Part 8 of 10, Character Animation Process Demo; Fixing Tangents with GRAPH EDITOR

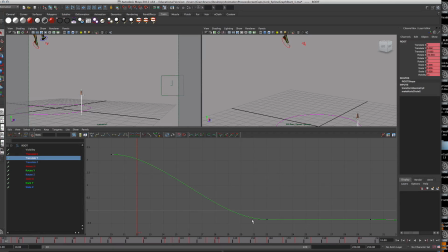744s
All right, this will make this graph a lot smoother. Now, keep in mind he's falling. When you fall, you're going to accelerate. So we want to make this graph look like that acceleration, and then he's going to hit the ground. So I'm going to break this handle, and remember the brake
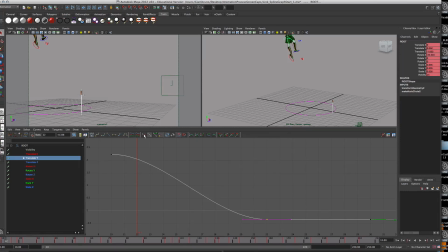761s
button is this little white and red little thing that says brake tangent if I stop moving my mouse.
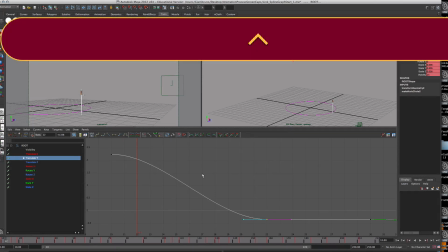767s
I'll click on it, and it turns it into a blue and red thing. This should all be familiar from the ball bounce.
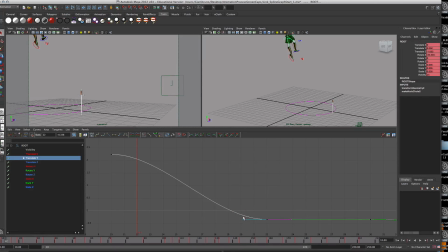772s
I'm going to select that handle, and then click, left click or middle mouse click, and it's not moving. Why not? Because I have to press W or use my move tool over here. So I'm going to hit W, and now all of a sudden I can move my graph so that it looks like he's accelerating.
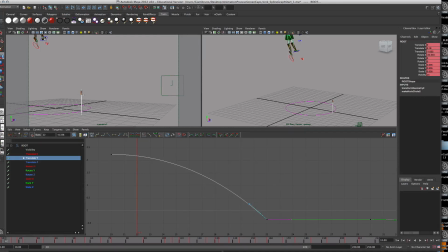791s
Now, take in mind what I said. It's going to look like I just messed up the feet royally. That's okay. We're going to fix the feet later. So as now he falls, you'll see the feet stretch down, but he hits the ground, and then he stays rather hard.
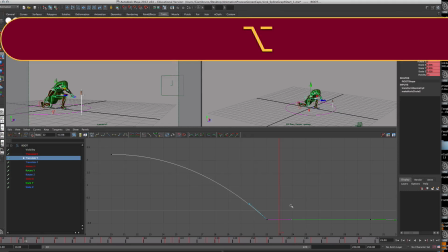806s
Now, because the hips actually don't make contact with the ground, a nice thing to do here is to give him a little give as he falls in.
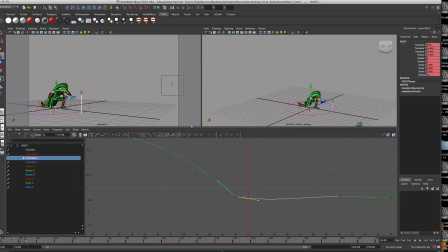814s
So to make it look like he's absorbing the impact a little bit. Now, if I zoom in on it, you'll see it a lot better.
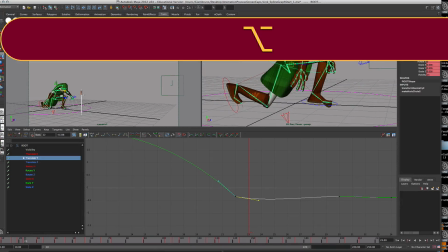820s
Right? So I'm going to,
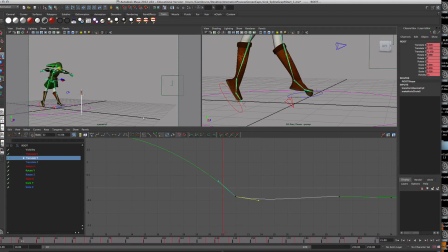824s
he dips in just a little bit, and his knee is going through the ground, but if you notice on my camera view here, you can barely tell.
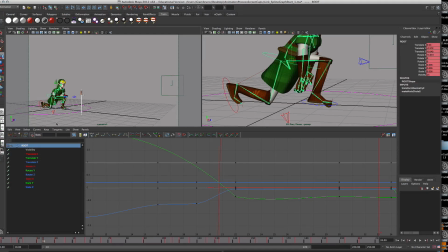833s
So I'm just going to let that slide. Remember, always animate to your camera. If it's looking good through this camera angle, and this is the camera angle you're going to use for your render, then leave it, right? You'll see he looks a little crooked sometimes here. You'll see these problems. All right, back to translate Y. I can keep going through this, through his hip.
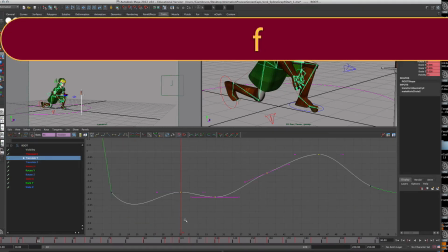851s
So that's one fix right there. The next thing is on this set, he comes up, and he comes back down again.
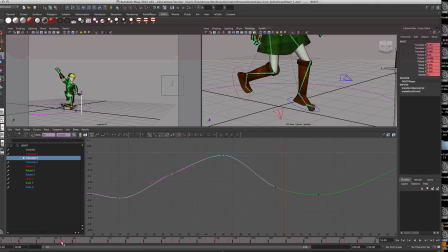859s
Now, to make it look like he really springs up, I'm going to create another acceleration.
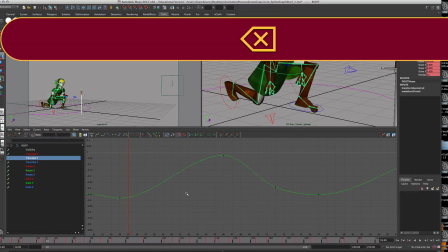865s
So I'm going to delete this keyframe here because it really had no effect on that curve.
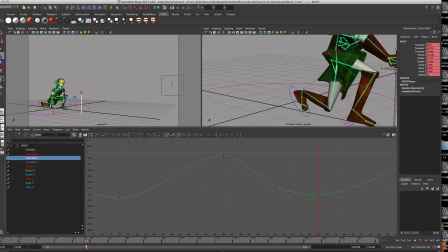870s
And then when he comes down to land, I'm also going to delete this keyframe right here. And this one affected it a little bit more, but that's okay.
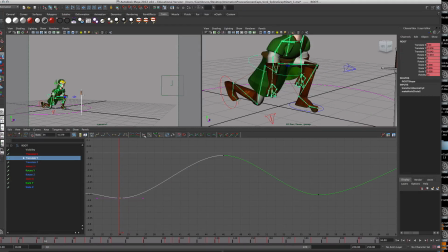879s
So to make him look like he's springing up, I'm going to take this handle, break it, and give him a bit more acceleration as he stands. And the same thing down here. Break it and give him a bit more of a
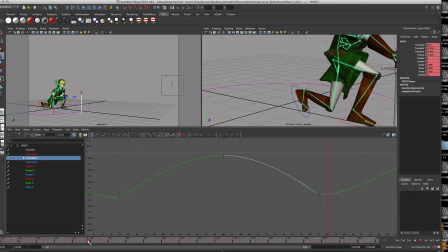895s
acceleration as he squats in. So it looks like he really springs up, and then he accelerates down to pick it up, and then he's dipping in to kind of grab the sword. So again, I'm going to pull him down. One other thing to take note, right? His leg looks a little messed up, but from here it looks okay.
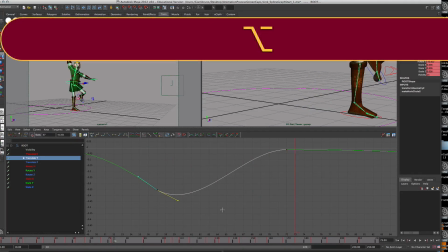911s
So I'm just going to keep moving on. And then he gets to this upward motion, and there's a little wobble for it, and that's fine.
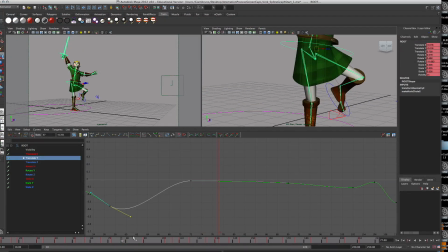919s
Now, I could keep going on, and I will, actually, and you're going to see it in high speed.
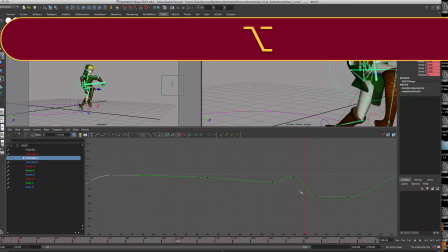924s
But you go through the entire Y dimension,
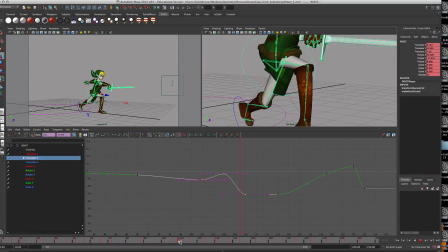934s
evaluating and changing your graph to as he springs up, or if you want to make a hard plant, like he does right here.
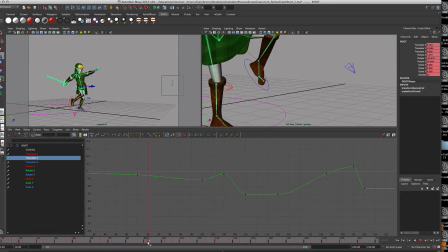940s
So, like right here, he changes his feet. He goes from this foot to this foot.
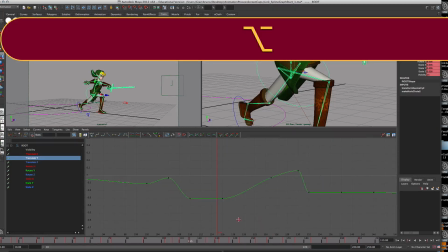947s
Now, on my feet are going to be much more dramatic, but I'm focusing on my hips right now. All right, and he springs back up.
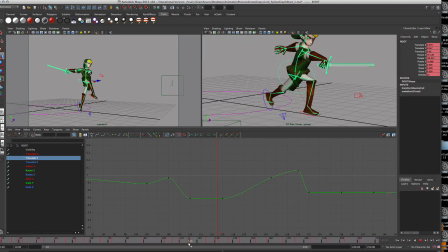959s
And he does this lift here. So he pops off the ground. I'm going to give him this acceleration graph right here. I might delete this keyframe. I think I'm going to delete that keyframe. Yep. Just to get him up to this pose more quicker.
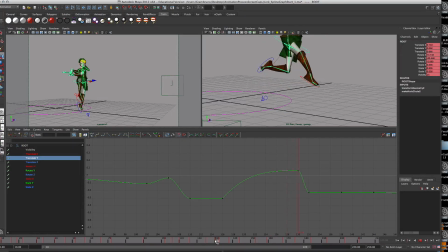976s
The pose is a little high, so I'm going to take it and pull it down.
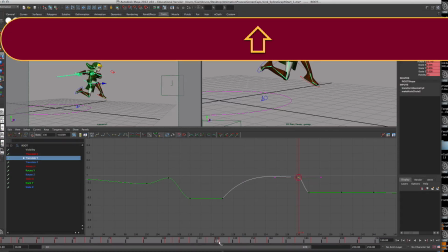981s
Now I can just adjust that graph by shifting it down like that, and now he comes up to this spot rather quickly.
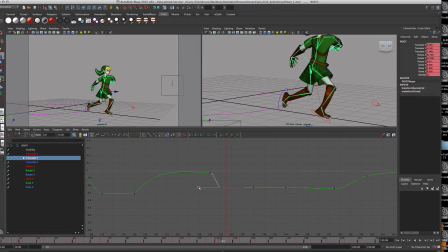992s
Hits the ground. I might break this handle and give it more of a acceleration due to gravity type look to it. Swing, swing.
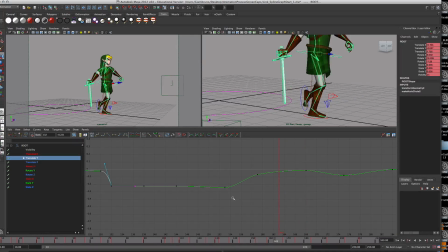1004s
And he does one more pop-up right here that I'm going to break this handle and kind of have him jump up to make it look like he's more athletic. Now, as he does his normal casual walk, I am just going to kind of let it go up and down very, let's say, casually.
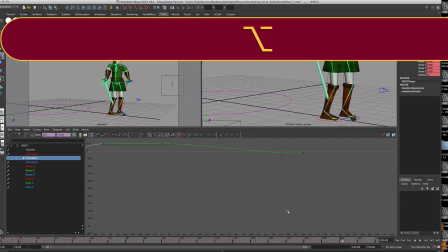1020s
So that's it for the Y direction.
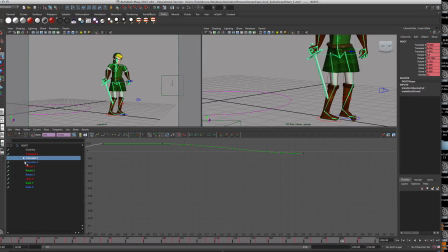1025s
Now that I've done the Y direction, I'm going to go to the translate X and the translate Z. Let me show you something about the translate X. If I hit A, you go, oh, that's a significant difference. But remember, it's a matter of perspective. 0.25 is its highest peak, and negative 0.1.
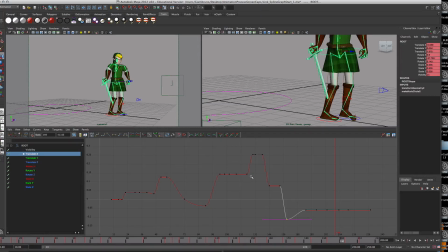1043s
So the biggest difference is like a 3, right? A 0.3, excuse me. So that's 3/10 of one of these units here. This is very insignificant, and these are probably minor adjustments.
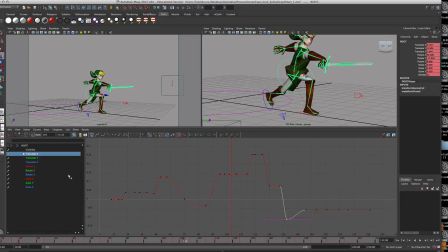1054s
I'm not even going to bother with my translate X because the movements are so small. Now, if I had lots of time, sure, I'll go through it and be very nitpicky, but I don't have that kind of time. So I'm actually going to skip over translate X. So now I'm going to go to translate Z.
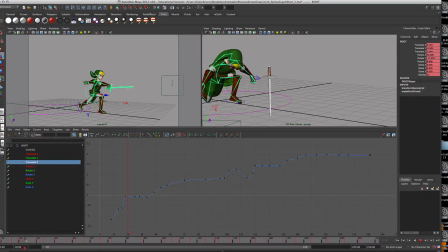1071s
And now with translate Z here, he has a lot of movement.
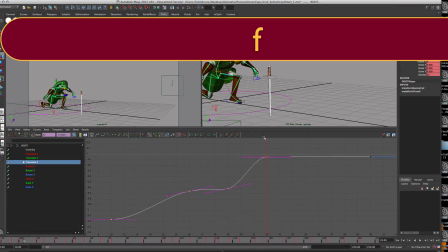1076s
So I'm going to focus in again on here and hit F, right? So I made him just move along this one axis. So similarly to translate Y, right? Similarly, he's falling against the gravity.
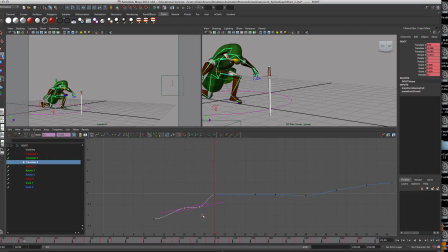1092s
I'm going to have his forward momentum reflect that, but it's going to be kind of an inverse of that direction.
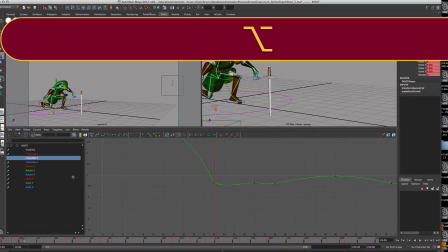1097s
So I have translate Y, which is the Y direction getting steeper, and then I have translate Z, which is this forward direction.
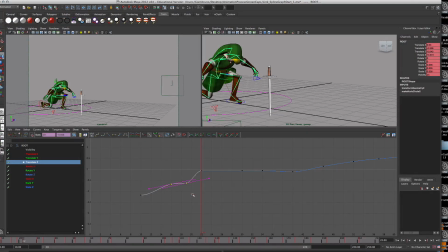1105s
So I'm going to select these two keyframes, delete them. Okay?
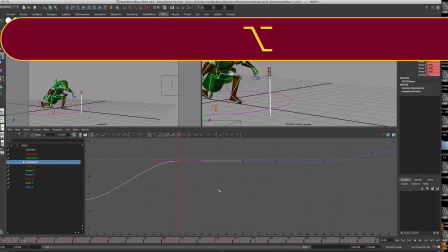1109s
Then I'm going to grab this piece right here, and I'm going to break the handle
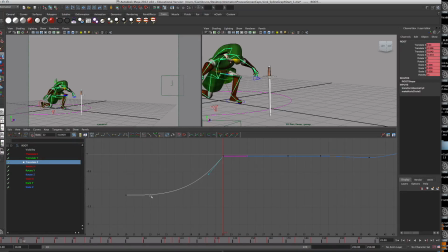1116s
and pull this so that it looks like he's accelerating in the upward way. So this is an upward half spike, and again, boom, he hits the wall. I'm going to give him a little bit of a recoil to make it look like he's kind of absorbing that impact.
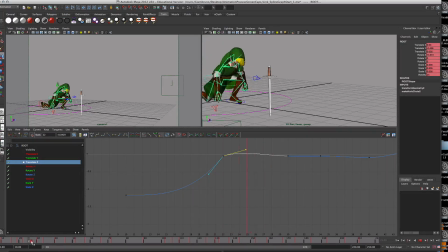1130s
So he kind of sways forward a bit and then rocks forward and then gets into his position and then stands up. And then again, I'm going to kind of pulse through all these very quickly and kind of just see how it all takes shape. So here he's lunging forward for the thing.
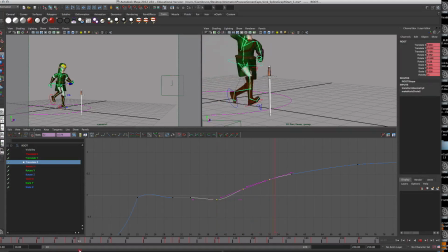1147s
I want him to really take off right here, so I'm going to make it steep. And then he stops moving forward right here. This is a significant point because he has to stop. So I'm actually going to leave this keyframe, but delete these two. That's why I'm making that decision to leave that keyframe, because I want him to be exactly there when he grabs the sword.
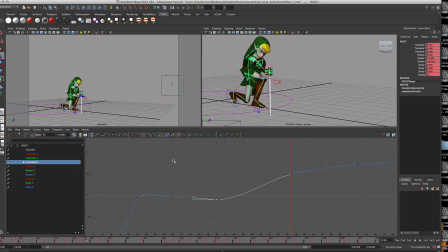1164s
So I'm going to delete these two, break this handle to move it up so he really kind of springs out of his position. And then he's there. I might flatten that out. No, I'm going to leave that as it is.
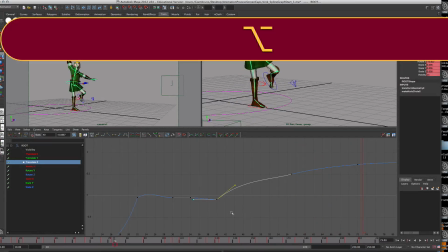1179s
And then again, he springs up. And I want him springing up and springing forward to this spot.
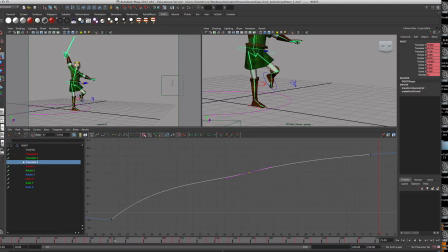1186s
So I'm going to take this handle here and break it and make him spring up from here as well. I might even delete this keyframe to make it happen quicker. So now he springs forward, and then it looks like he's keeping his balance a lot better.
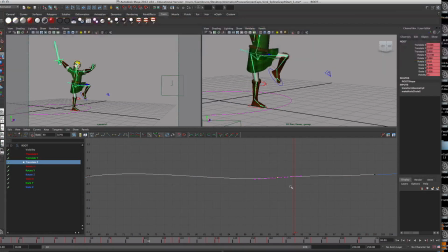1201s
So it's really just a matter of deciding which handle to break, which keyframes to delete, and what to keep as is. Now here he swaps his feet, and then he starts to lunge forward.
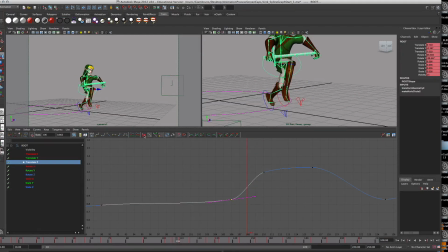1216s
So when he lunges forward, I am going to break this handle and push it so he's really springing, he's leaping forward. It'll really make him look like he's lunging forward a lot quicker. And then he comes down, he comes back here.
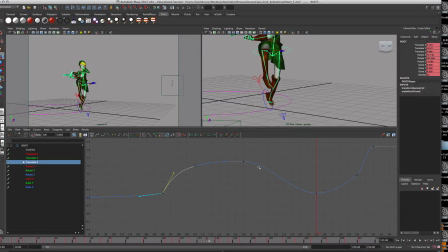1231s
I'm not going to break this handle on this side because this is him easing into the, rocking back into his like ready position. And then he springs forward again.